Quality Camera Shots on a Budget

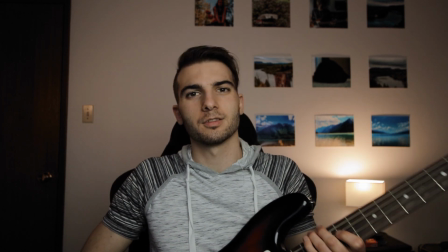(0:05)
Oh, what was that? You want to up the quality in your videos? Well, what if I showed you how I got this shot?
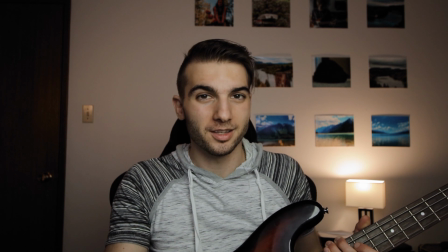(0:12)
And then you can use those principles in your own shots. Yeah, that might be a good idea.
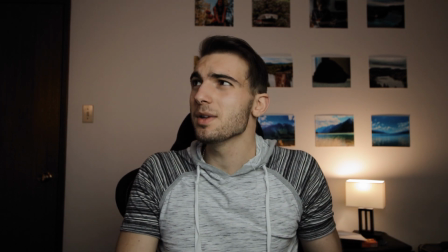(0:20)
Someone give me a title card.
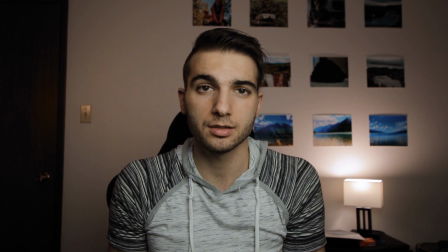(0:25)
Alright, so let's actually talk about what I have in this room here, first of all.
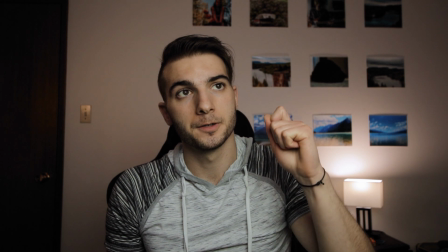(0:30)
I have a light right here.
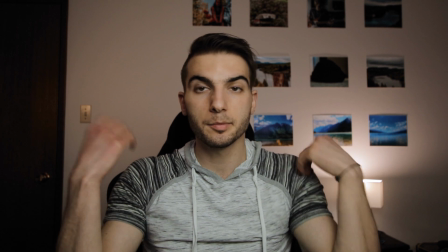(0:33)
This is my key light, and this lights up my face, a little bit of the background, and that's kind of all it does.
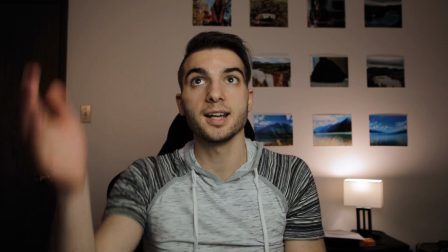(0:40)
The main thing it does, though, is it lights up my face. Behind it, I have a window, which I have made
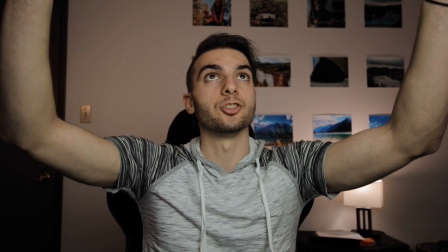(0:46)
less prominent by putting a sheet of like diffusion material over top of it.
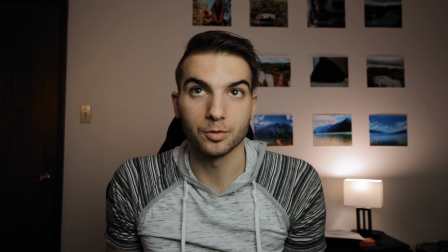(0:52)
The diffusion material is like $5 on Amazon, really easy to find. You can use like a bed sheet or whatever, shower curtains.
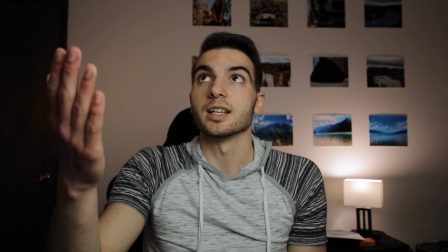(1:00)
And really what that's doing is keeping
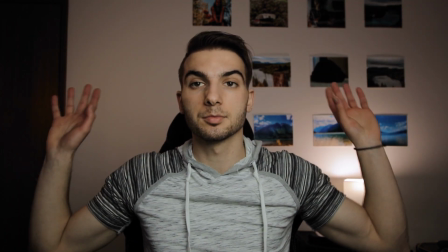(1:04)
the window light less prominent in here so that this light can be my main light.
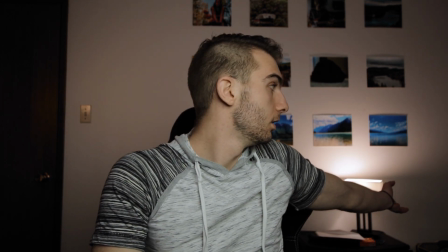(1:10)
My lamp's actually my color in my frame, you know?
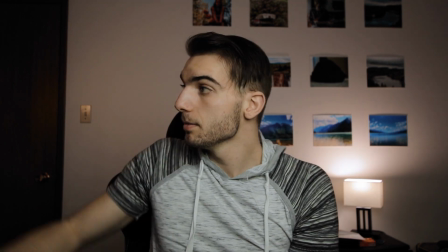(1:14)
It kind of adds a little bit of fun to my background. Behind me, I have a kind of like a backlight almost.
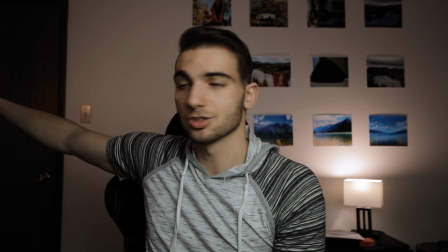(1:20)
Like a backlight, rim light thing. It's just really aimed right behind me here.
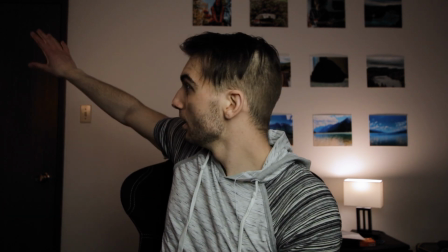(1:24)
Because this was kind of dark, so I got it on there. And I have it orange right now to match my lamp.
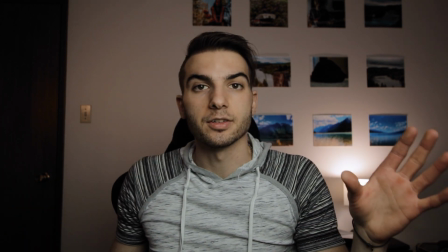(1:32)
So those are the four kind of light sources I have in this room right now. Other than my personality.
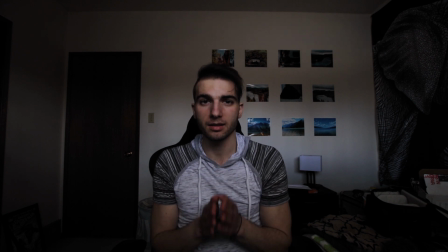(1:40)
Okay, so let's start making this setup from scratch. Right now, I just have window light coming in, and the problem with that is, at the moment, the sun is kind of going down, so it's a little bit dark in here, a little bit darker than I would like,
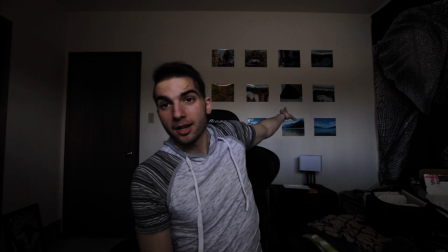(1:57)
and you get some weird shadows on that back wall behind me.
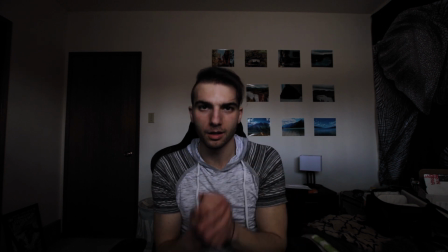(2:02)
So how can we fix it? Well, I need a light myself, first of all.
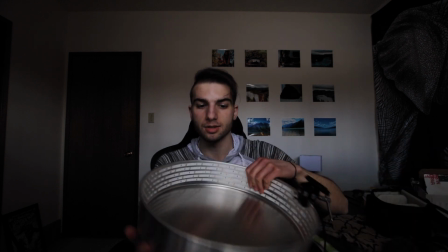(2:08)
And how I'm going to be doing that is I actually have this bad boy. This will be my key light.
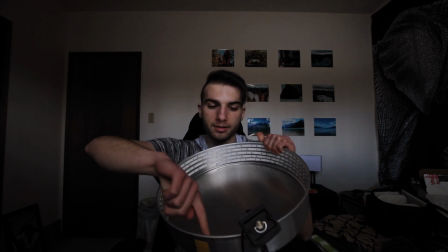(2:12)
It is just a cake pan, and what I've done is I've lined the inside with light strip.
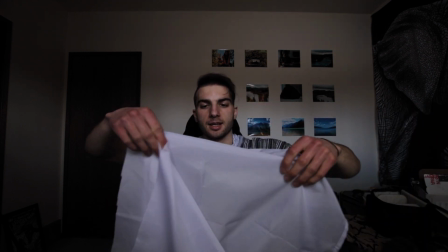(2:19)
And what I do is I actually take this, which is just some diffusion material, and I put it over the front.
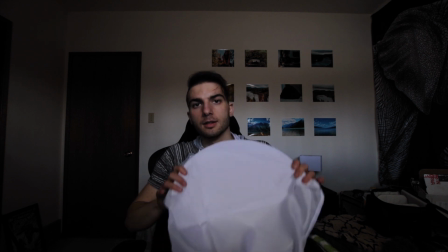(2:27)
And what that does is it gives me a really nice, soft light to light myself.
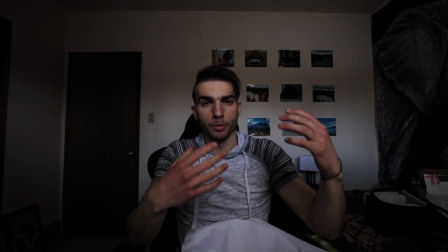(2:33)
I try to put it as close to me as I can without it being in the shot. And that will give me a really nice look.
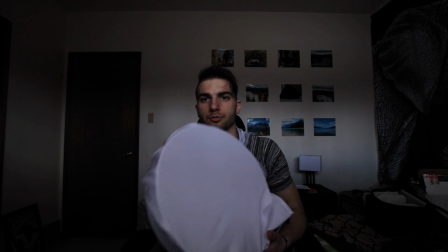(2:41)
It'll even help light up that back wall a little bit. So let's get that going first of all. I just retaped on my diffusion material here.
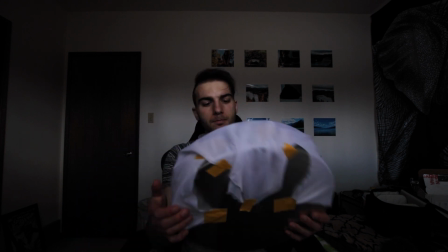(2:50)
And yeah, the tape job is really not better than it was before. It is still terrible, but it gets the job done.
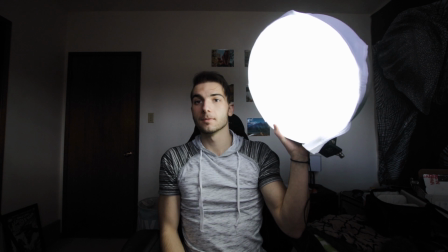(2:58)
If I hit this button here, there we go. We have light.
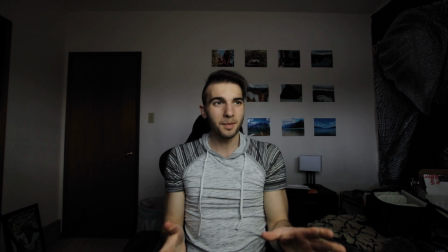(3:04)
Okay, so that's my light. Noticeable difference?
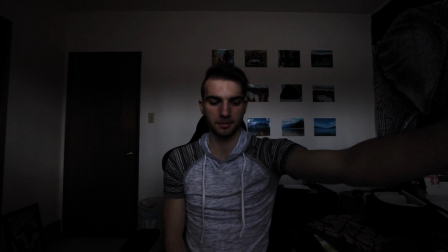(3:10)
Let's see. This is just window lighting. Actual light.
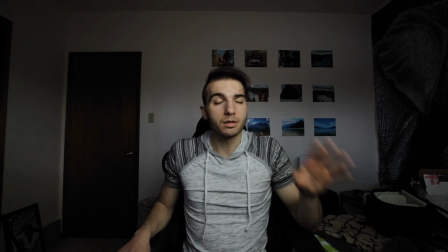(3:15)
Noticeable difference? Noticeable difference. So, after that, you'll notice that I still have lines on my wall.
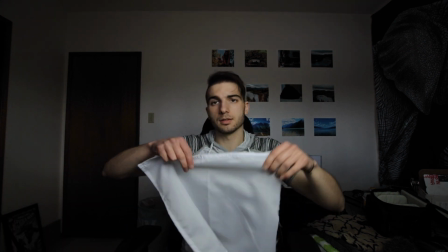(3:22)
How do I get rid of them? Well, if I take something similar to this, which is a piece of the same diffusion material that I put on my light,
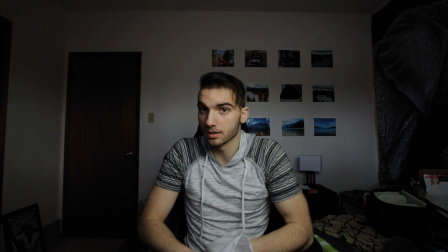(3:30)
maybe something a little bit bigger, I can actually cover my window with it. So let's do that and see how it looks.
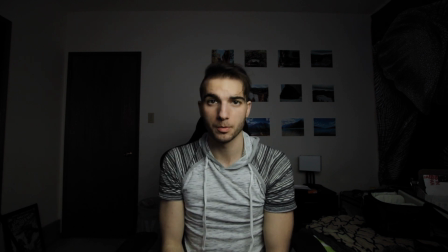(3:37)
So I actually just put the diffusion over top of my window. It really darkened up this whole wall.
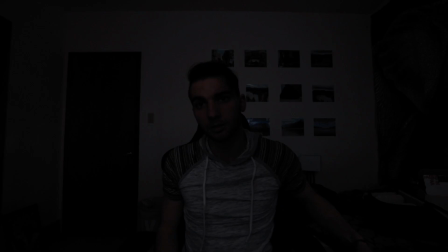(3:44)
So if I shut the light off, it's basically just dark.
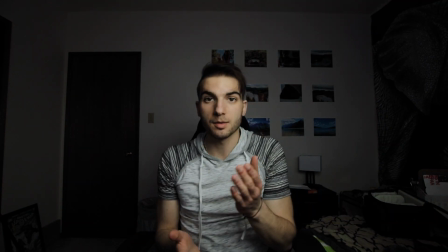(3:48)
The diffusion really darkens up and reduces the amount of light coming through that window, which is good for a couple reasons.
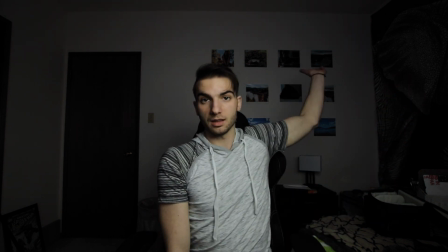(3:55)
One, I don't have that line across my wall, and two,
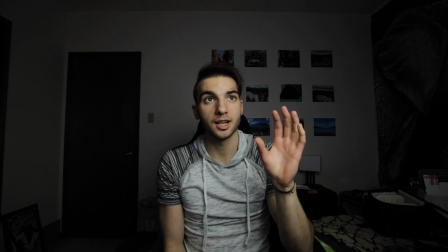(3:59)
my key light here that I made is actually a little bit green.
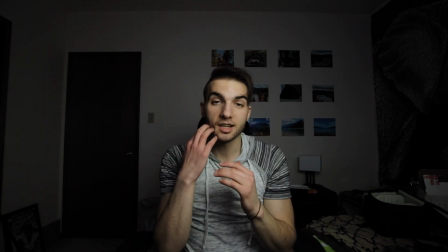(4:04)
And what will happen is this side of my face will be green, and if this side of the face has window light on it, it's more purple, and then you have green and purple, and that's not really good.